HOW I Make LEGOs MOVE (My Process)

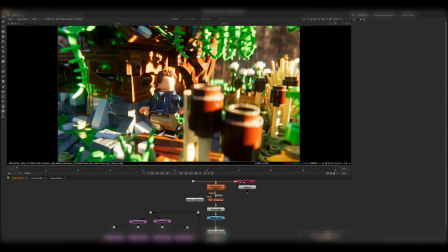It also looks pretty darn good considering I rendered this for a few minutes and I only used an HDRI, which goes to show that it's not about like how many lights you use, it's about how good you are with the lights that you do use. So yeah, that's my process for like lighting and compositing. Next up, actual animation, which I imagine a lot of you guys are here for.
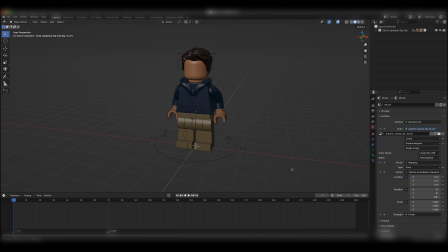Animation is without doubt the longest part of the process, and everybody has different methods of how they choose to animate, what stuff to animate first. So I'm just gonna go through mine. This is not animation basics or animation 101.
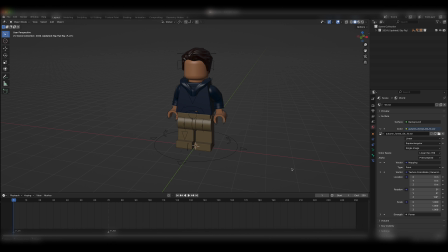This is just how I animate. So as I mentioned before, there are tutorials on how to animate, like the different animation principles and stuff like that. And I'll cover a few of them in this video, but this is not primarily animation 101. This is just my process. So I animate on constants. Some people use different interpolation methods.
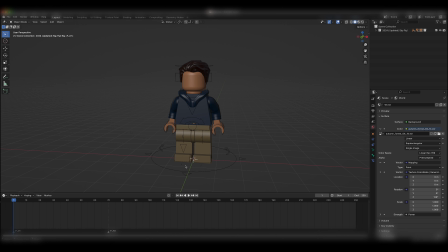I choose to just keep it on constants because that's kind of how stop motion is done in real life. You don't have interpolation, it's just one frame at a time. So my process is usually as follows. So I turn on auto keyframing. That way, every new move I make on the rig is automatically added as a keyframe in the timeline.
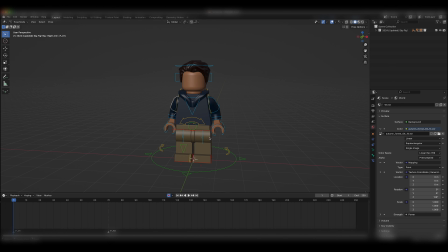And I like to start with the biggest stuff first and move on to the smaller things. And here's what I mean by that. So if I was going to have this guy like wave, when you wave, the torso kind of rocks forward and then comes back like pretty fast because you kind of lean backwards a bit. And this is something I will say, with Lego animation,
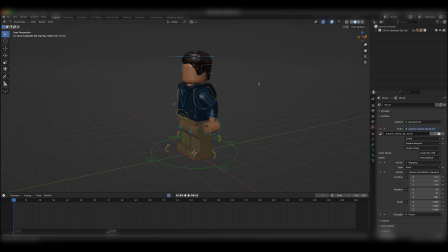all the moves and poses and stuff have to be a lot more exaggerated than what they would be in real life. Not by a lot, but there is a bit more you have to like play into it because they don't have as much articulation as we do.
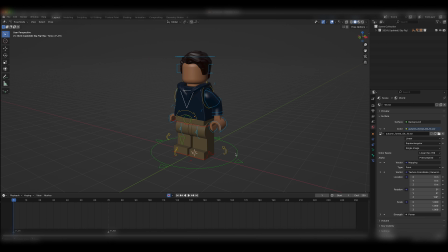So I'm going to animate this torso rock first. And I usually start with the master bone, but he's not going to move for this, so I'm not going to worry about that. Also, before I start, I'm just going to add a keyframe for all the bones right before the first frame of the sequence.
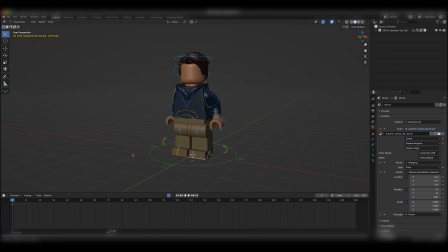That way, the computer has a reference for what is the base pose. So I'm going to go to this first frame here. I'm going to speed through this a little bit so you guys don't have to wait for me to finish this. All right, I'm also animating on 2s.
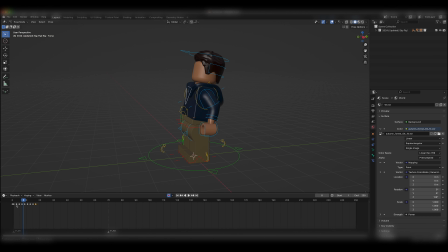So that means that every other frame is animated. I don't animate on 1s inside a 12 FPS sequence. My sequence is 24 FPS so that my camera movements are smooth and my animation is blocky, so that I have to animate on 2s for that.
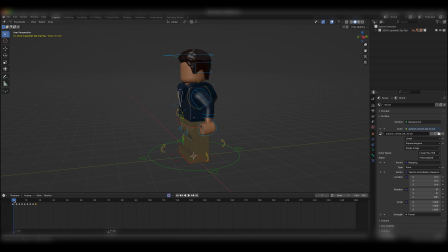So here's a little torso rock here. And notice I'm also easing into this, so he comes forward and it pauses for a second, then it flies out and then comes back.
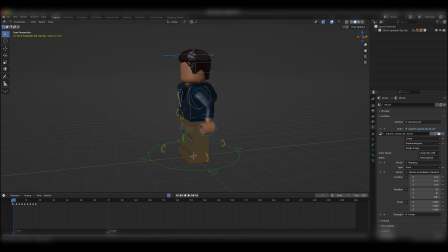That's easing or bounce back as well. Those two animation principles are integrated here. And I just animate it at straight. Some people just do the block out first and then they animate the little ease in, ease out. For me, I just animate it through. So now that I got this torso rock, I'm going to get these arm rotations done.
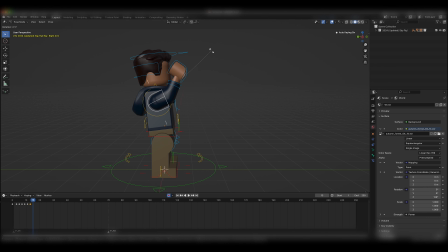And this is why I start with the torso rock first, is because when I'm animating this arm bone, I can see that when I lean back, I can swing that arm up with the movement,
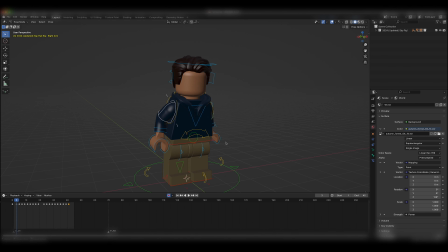which is physically accurate. It's a bit exaggerated, but that's how we do it. And this little wobble at the base is a bit extreme example of what I usually do. But like if the arm does fall, it does wobble a little bit. So that's kind of a fun little comedic thing to add occasionally.
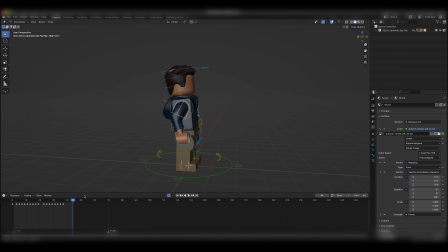Don't overuse that. So I'm probably gonna take that out. Now you can see this stops way too fast. So what I'm gonna do is I'm gonna ease this to a stop.
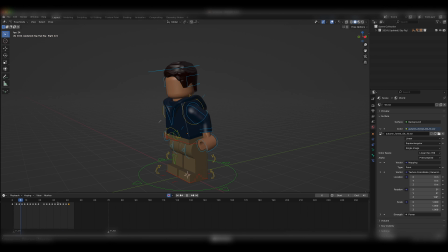It's a little too smooth, so I might cut that last frame. I'm also gonna add a torso rock when he puts his arm down. There we go. Now, other parts of the body have to move along with it.